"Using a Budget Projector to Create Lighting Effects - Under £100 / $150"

So the main advantage to doing that technique is that you can light your talent a bit more and help them to pop from the background. So the last technique I did was overhead projection. This was significantly hard on the rest simply because you have to get your projector directly above your talent.
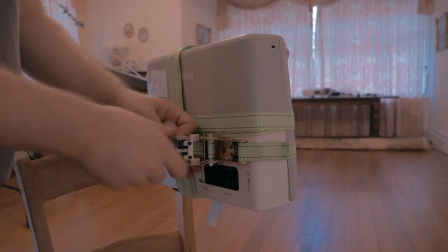4:26 So I did this by ratchet strapping my projector to an old jib. Be careful when doing this as I actually drop my projector.
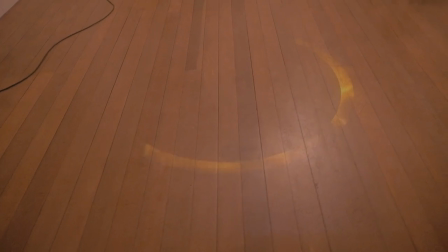4:35 I don't know how but after a want me to drop, the projector still functioned for the shoot. I then just ran a few different line and shape animations.
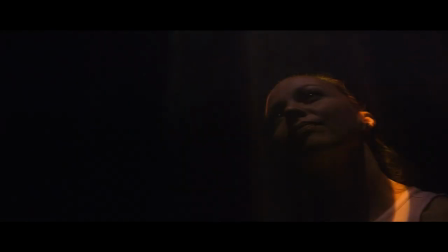4:42 I really like this animation as it just created these really cool cones going over my subject. There are so many different types of projection you can do. I wish I had a bit more time in the day so I could have done some side-on projection as I think that would look really cool. So technically how did I shoot it? With both projectors I shot them at 50 frames per second at 180 degrees. I found that this had zero shutter roll. I did try higher frame rate such as 60fps 180 degrees and this started to have a tiny bit of shutter roll. I imagine that any frame rate is higher than that you would really struggle with light as the output on these projectors aren't very high and also the shutter roll would probably get significantly worse. Because I interpreted the 50fps footage at 25fps in Premiere there were quite a lot of dual frames on the projections.
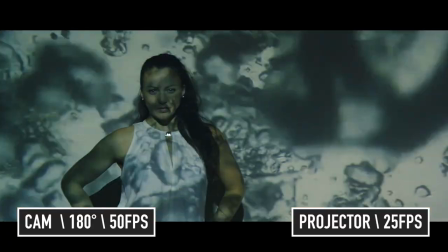5:28 It's hard to notice if you're not looking for it but 50fps would have been better through the projectors. The only problem for me was when I tried that I got a lot of kind of shutter roll and also a lot of deterioration in the images. It's definitely better just trying out different frame rates for your projectors and seeing what it looks like before you actually do your main shoot. So like I was just discussing there are a few downsides using projectors. These are all the ones that I noticed while shooting my footage. So the first one being occasionally you can get a weird stutter in the footage.
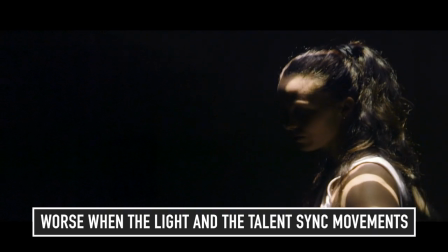6:04 Throughout the shoot I didn't have much of an issue with this but it did happen occasionally.
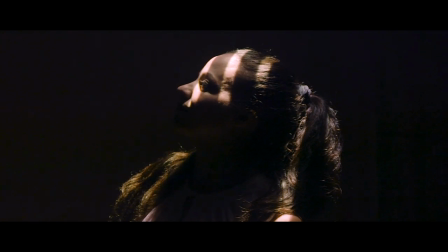6:08 In some instances I actually used this stuttering to my advantage to create a very unique effect. You can also get this very weird sort of banding when your camera focus and your projector focus start to meet.
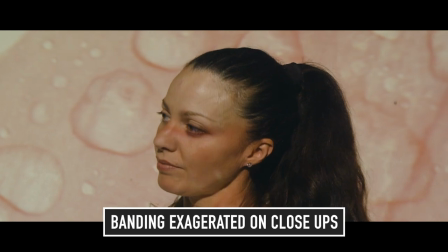6:21 Mainly when doing the front on projection I noticed this but I did start to notice it in other types of projection as well. You can also get something called a raccoon eye and this is where your image creates a sort of colour spectrum.
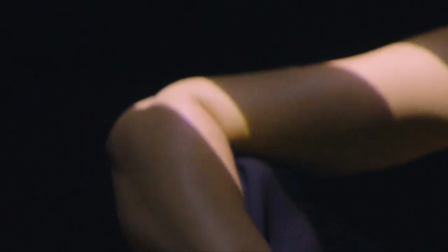6:33 I didn't find it happen too often but it's quite exaggerated with heavy movement. On Clover, my model's hair, she actually has black hair but I noticed in places it would go to purple or to green. Depending on the colours in your scene, sometimes it's quite easy to correct. So the last one is that cheap projectors will almost always have old bulbs and if their lumen output was quite low to begin with,
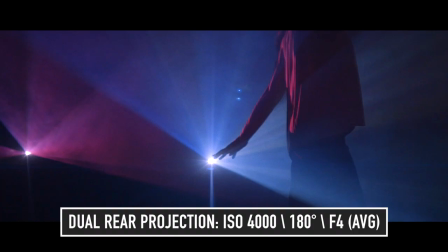6:58 with an older bulb it'll actually be significantly decreased. All this meant for me was that you had to use a higher ISO to expose correctly for certain shots. This isn't really ideal because you're not going to get the best quality footage off your camera but personally I don't think it's enough of an issue to not use projectors as a lighting tool because most of the time if the shots are interesting enough a lot of people aren't going to be noticing these small imperfections. So I hope that was helpful I tried to keep this video as concise as possible. If you have any questions just write in the comments and I'll try and get back to them all. Also check out the video I've done there's a link in the description Showing most of the clips I shot to music So check that out if you're interested Thank you for watching this and I'll see you guys soon